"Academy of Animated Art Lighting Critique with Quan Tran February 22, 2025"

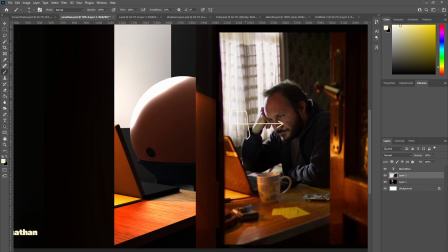(29:33)
Just judging from the eye reflection, but maybe it's coming from behind there and it's hitting his face. Maybe you could try another light fixture,
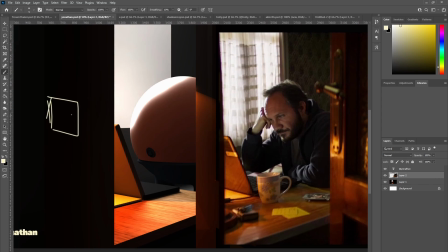(29:48)
and it's probably quite a small one and quite focused, and it's hitting his face. And it's I guess they're playing that as the the light that's coming off the laptop screen.
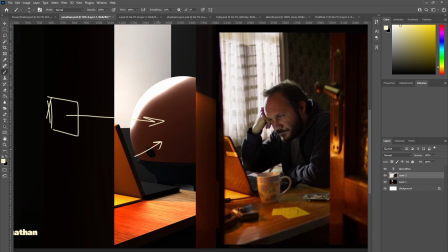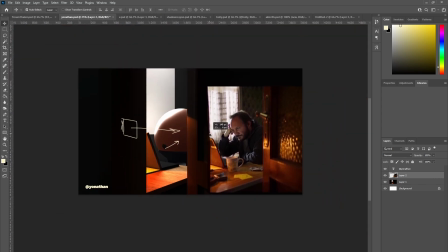(30:12)
that would be it, really. Check shaders on your subsurface, and maybe add an extra light to bring up this side of his face.
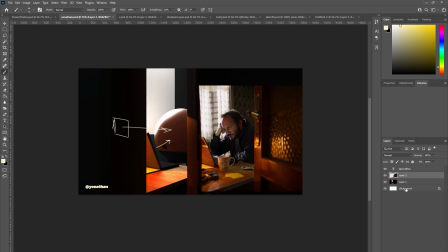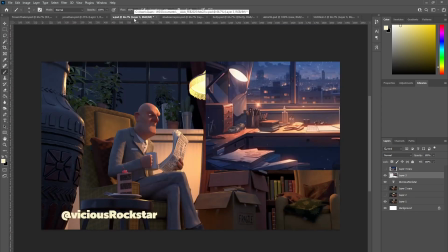(30:34)
Alrighty, thank you. Alright, Mr. Viscious, Shadow Crayon.
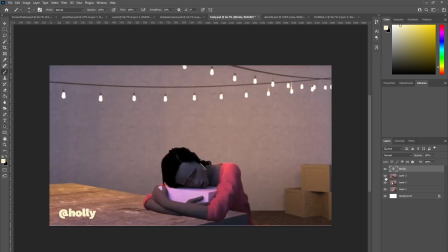(30:43)
Oh, Holly. Okay, Holly, I saw your clip that you posted that on YouTube.
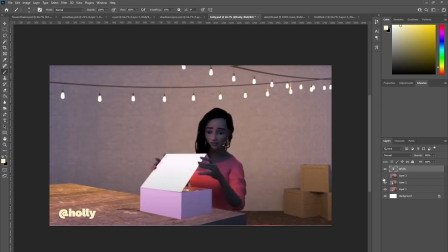(30:54)
My main comment would be that it feels very overlit, and
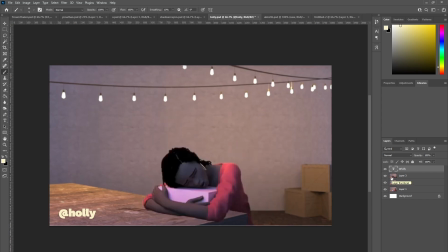(31:02)
the foreground character seems to not really
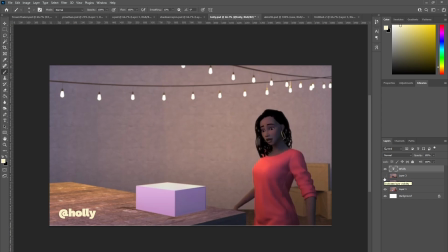(31:09)
be etched out from the background as well as she should be, given that you know, we do have those
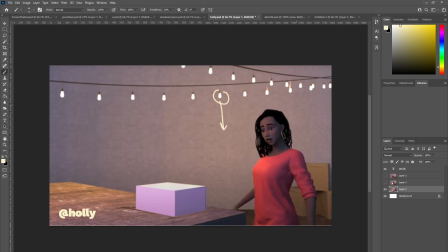(31:26)
light fixtures here that should be giving some nice kind of light being cast behind her.
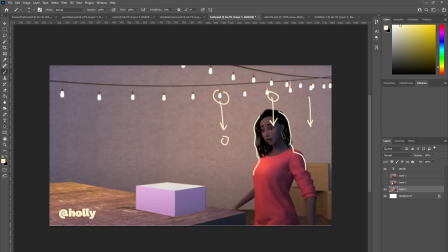(31:44)
Maybe you could possibly contrive some lights that are lower and perhaps they're not reaching her, so that she's getting, you know, this sort of edge lighting just to bring her out from the background there.
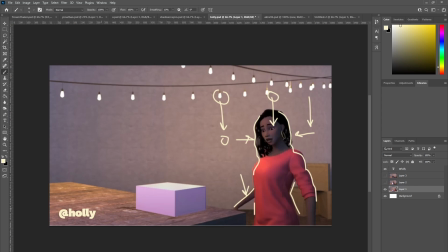(32:05)
And we don't really see the lights. They're hitting the table and the box here, and they feel really strong.
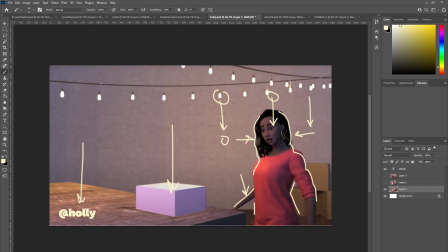(32:22)
And I'm wondering, because you have these hanging lights, we kind of assume that you have something similar just out of frame closer to the table, and that's the sort of light source that is hitting the table.
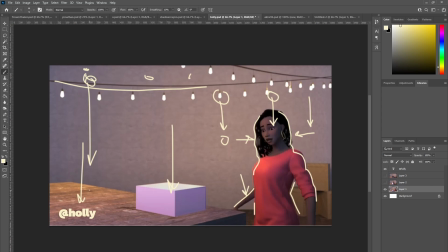(32:40)
So I'm wondering whether you could maybe attenuate the exposure so that we have these kind of like pools of light on the table rather than this quite flat looking.
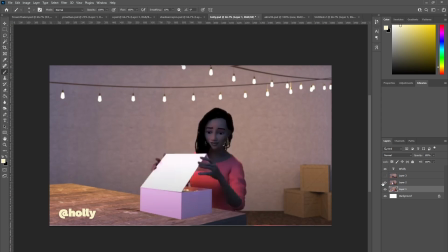(32:53)
I guess it's not so bad here.
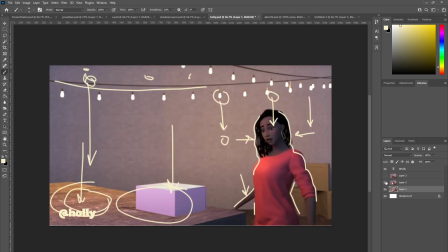(33:00)
But it does look quite flat the way it's hitting the table.
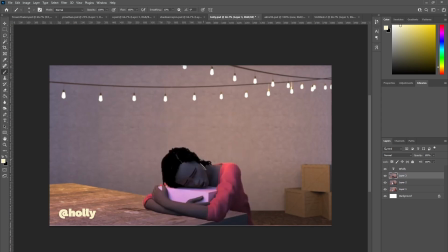(33:07)
And I feel like there is a cool light maybe hitting her from here that it feels like it's a little bit at odds with the scene, because
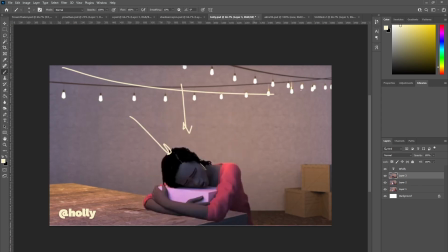(33:26)
I feel like there's like a whole bunch of these sort of
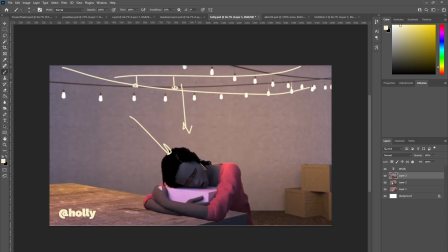(33:33)
festoon lights being strung up, and we shouldn't really be reading the ambient light that strongly.
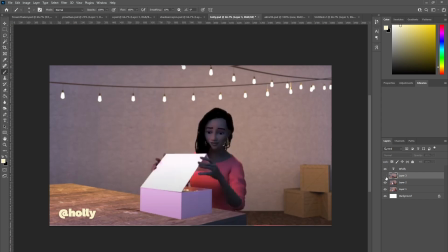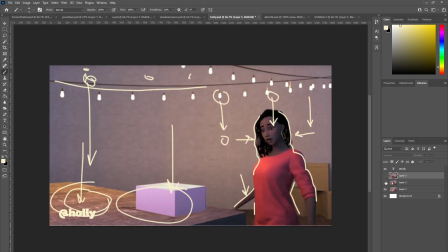It's like you read the warm light here in this initial frame, and then
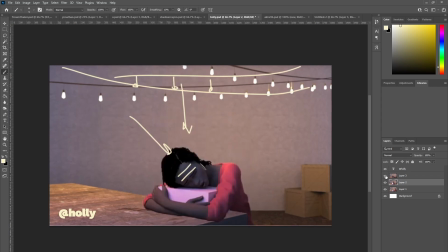perhaps it's the attenuation of these warm fixtures here. Maybe the fall off is such that
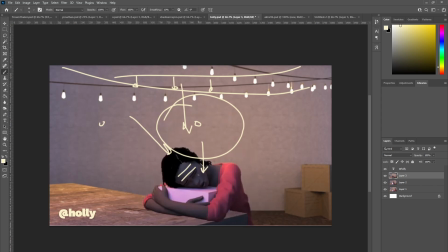(34:27)
by the time she's leaning down here, it's out of the range of that fall off.
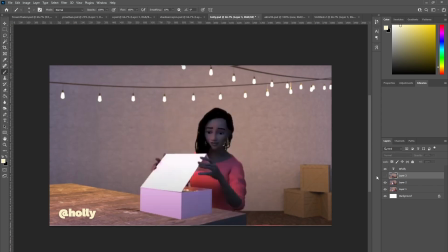(34:37)
But yeah, I would take a look at that as well. And I don't know whether it was intentional, but this
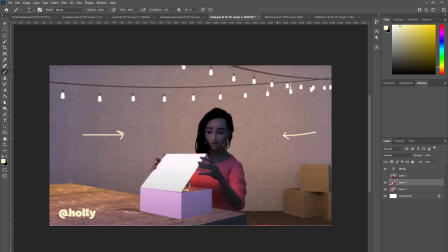(34:53)
wall here, I feel like it does serve to flatten the whole scene. I'm wondering whether you could maybe dress the scene in such a way that the eye, there is some kind of horizon line that the eye is led to. You know, maybe
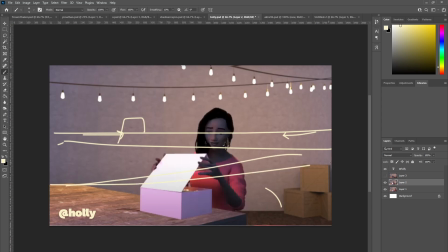(35:14)
Let's see, where's the horizon line at this point? It's probably more like here. Sorry, I'm ruining your scene. But maybe the horizon line is here,
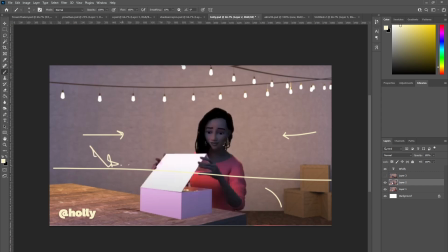(35:27)
and somehow we can make out in the distance something, some elements dressed, just for interest.
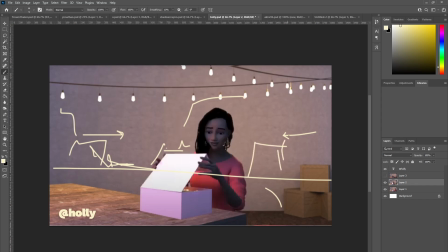Again, that's up to you, but I think it would enhance the lighting if you could maybe work a little bit more on dressing the scene. Okay. All right. I think
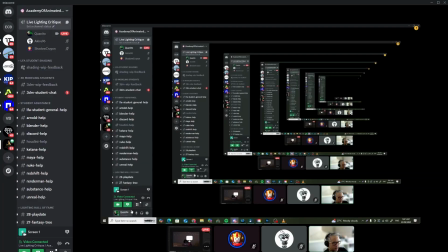(36:05)
that's it.
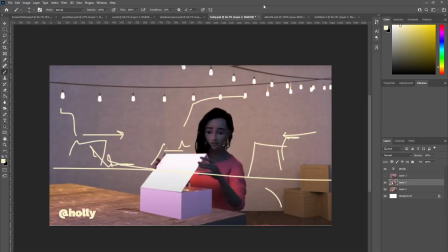(36:15)
Why is this here? It's so weird. Let's see. Okay.
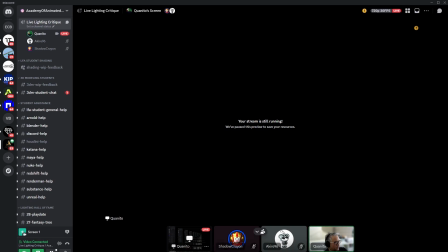(36:26)
All right. I
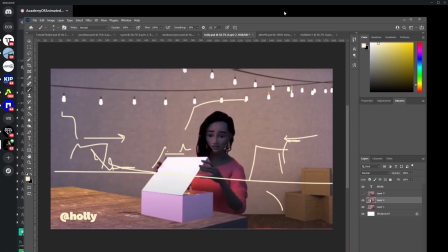(36:32)
think that's it. Do you guys have anything else?
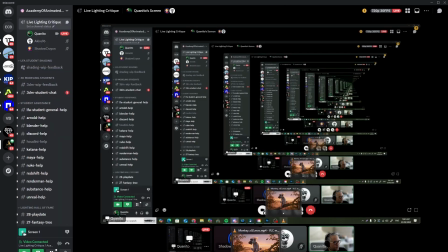(36:37)
Any more questions for me this week?
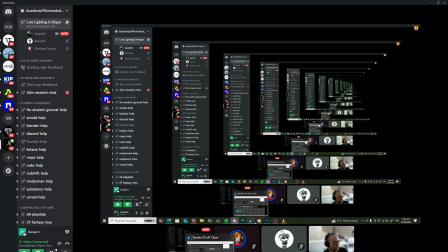(36:43)
Oh, before I let you go, I'll be doing another one. It'll be this coming Wednesday.